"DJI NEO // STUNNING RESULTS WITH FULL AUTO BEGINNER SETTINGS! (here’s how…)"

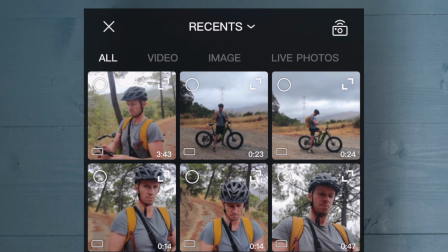491s
On the assumption you don't have a perfectly curated little list of clips, I want to bring your attention to a little icon in the top right-hand corner of every single thumbnail.
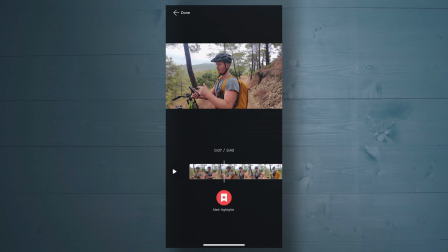500s
When you tap on that, the clip is loaded. From here we can now play the clip, skim through it, and select highlights within that clip. Keep playing through the clip and add highlights as you see fit, and you will see them being added to the list of highlights at the bottom of the app.
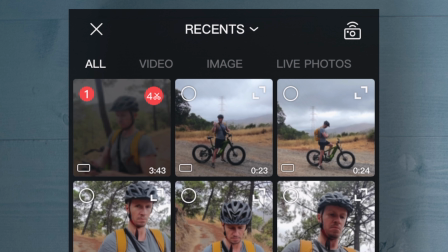517s
Hit done and you will see that the little icon is replaced with a 4 and little scissors because we have created 4 highlights in that clip.
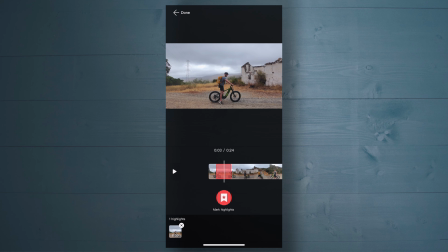525s
When you're creating your highlights and you see that red box, it will default to a clip of around 5 seconds,
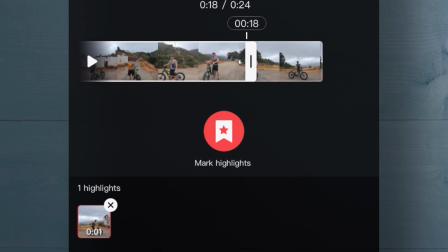530s
but you can tap on that and extend or shorten the clip at both the start and the end.
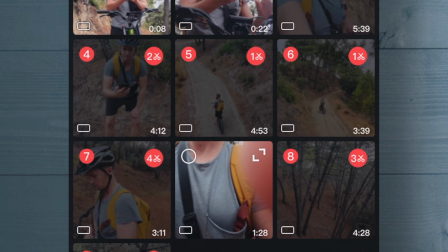536s
So keep going through your library, selecting highlights within the clips, and you'll see in this instance we ended up with 20 highlights.
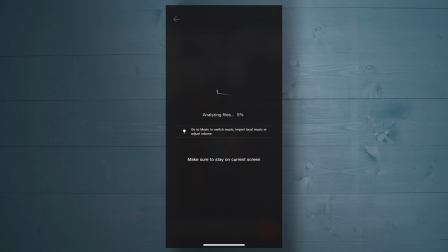544s
Hit next, give the software a bit of time, and let's see what it came up with.
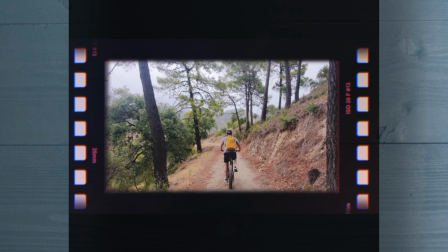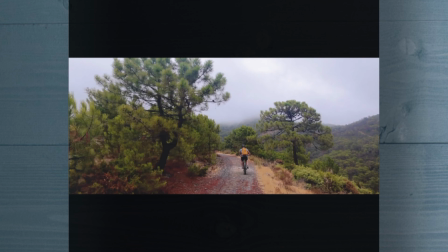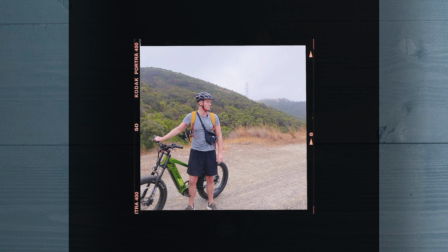559s
I love where this is going, the way it cut to the beat of the music. There's a really powerful way of tying the audio and the visuals together in an edit.
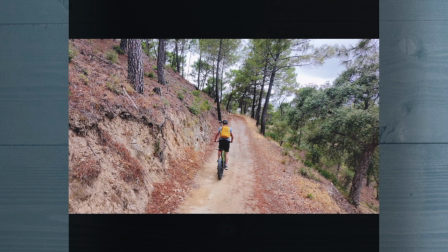567s
Now here we have 1 minute and 24 seconds. It's quite a long montage, quite a steady pace.
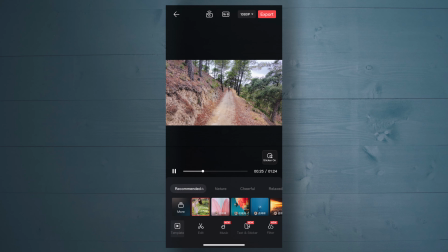573s
This is the recommended template that's been applied, but we can change that.
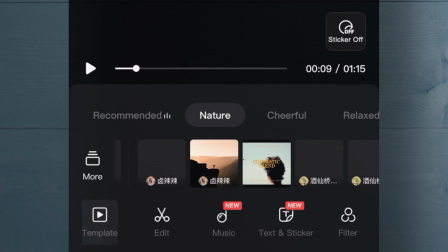577s
Tons of templates to play with here. We can go through nature, cheerful, relaxed, tempo.
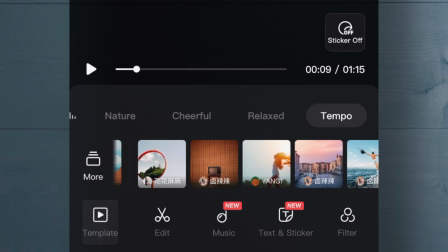584s
In this instance, if we select one of them, we get a shorter video, 1 minute and 8 seconds.
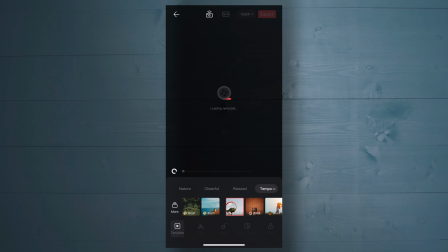589s
Let's see how that's going.
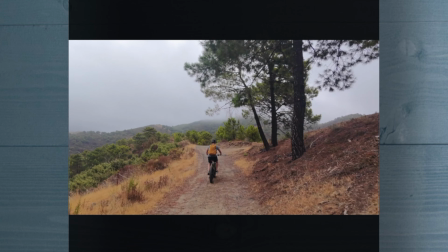593s
Wow, you can hear things a bit more exciting and energetic in keeping with this mountain bike adventure.
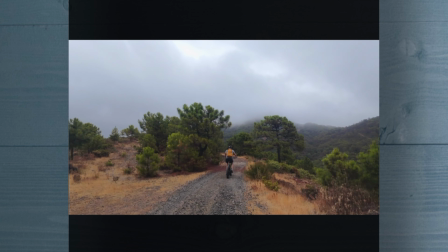600s
Still, 1 minute and 8 seconds, not quite what I had in mind.
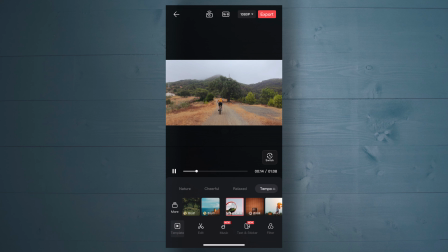602s
I think we were going for something a little bit shorter with this montage, so we'll tap on that little icon there and shorten things.
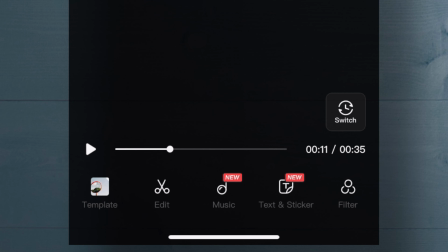611s
Before we watch our new edit, let's make some color adjustments. We'll hit the filter icon.
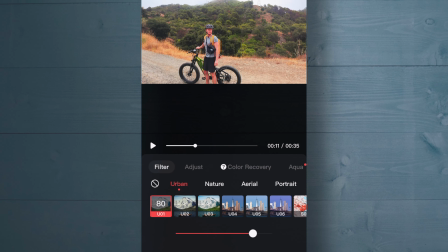617s
Here you can add all manner of LUTs, preset lookup tables that just make the footage look a little bit different.
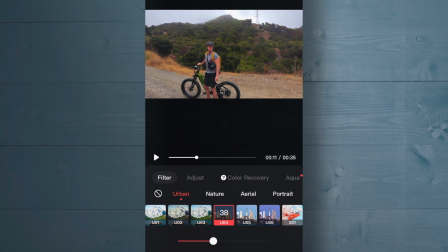623s
And most of them are really, really good.
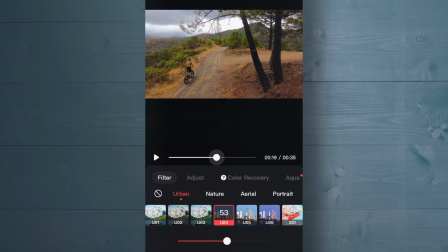625s
Change the intensity and skim through your project just to make sure that things look good across all the clips and not just the particular one that you're working on.
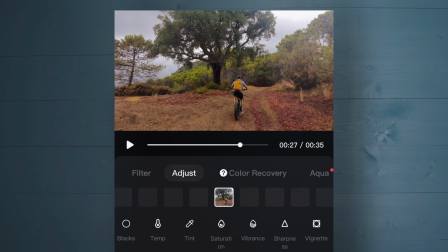634s
In the Adjust tab, we can finesse things further. Something we like to do is put a bit of a vignette on our footage.
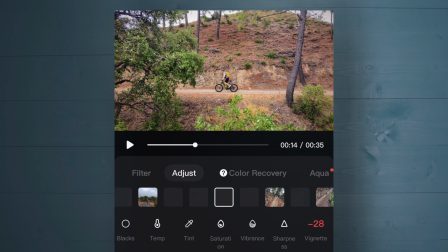640s
It helps tie it all together by putting a little bit of a shadow around the periphery of the frame.
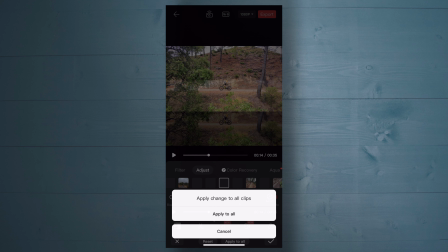645s
Now, in this instance, you dial in the vignette to what you want, and you can actually hit Apply to All, and that way the adjustment is made to all of the clips.
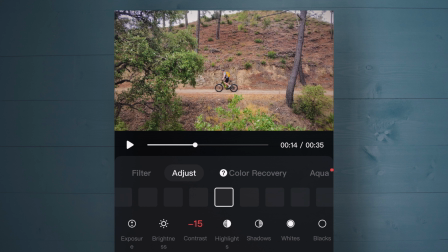653s
Something you may have also seen in our previous videos is we like to dial back the contrast a little bit on this normal color profile that's embedded in the Neo footage.
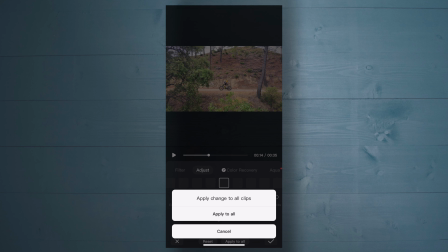661s
Very easy to do here in the app. Just dial back the contrast and apply to all.
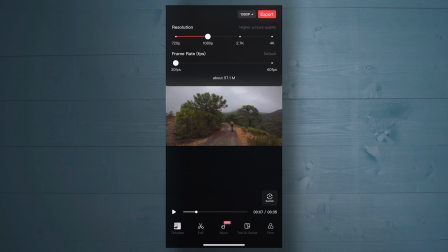666s
And there you go, we have done our edit. Export accordingly, and let's have a watch.
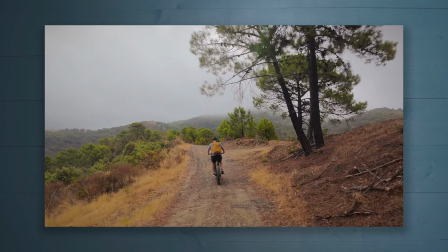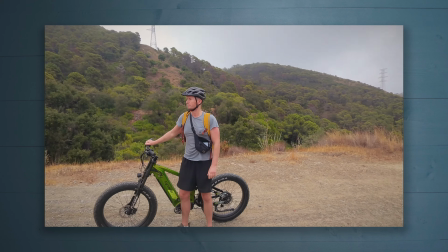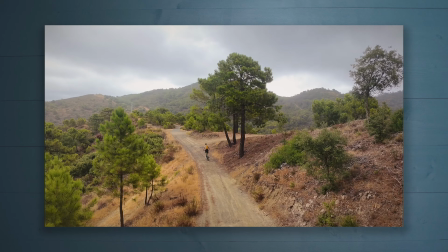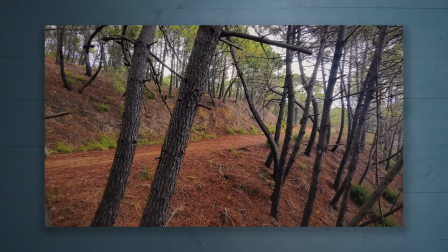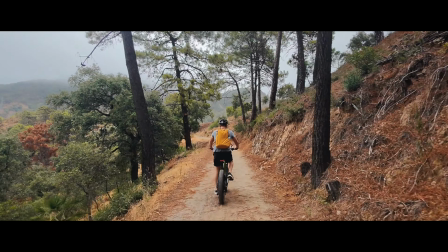708s
It might not be exactly what we would have done ourselves, but for beginners who have no experience editing,
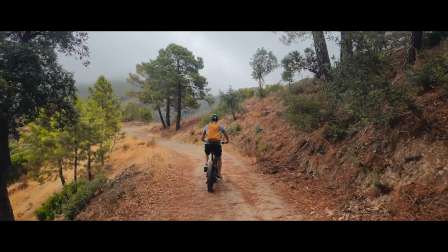714s
what a quick and easy way to get some nice montages off your drone onto your phone and online if that's what you want to do.
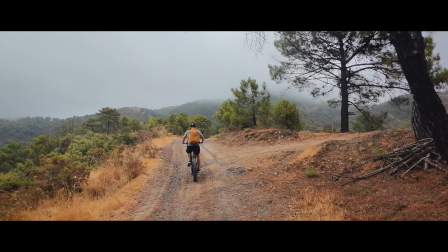722s
Make sure you watch our other Neo videos to get the most out of this cool little drone, and we will see you in the next one.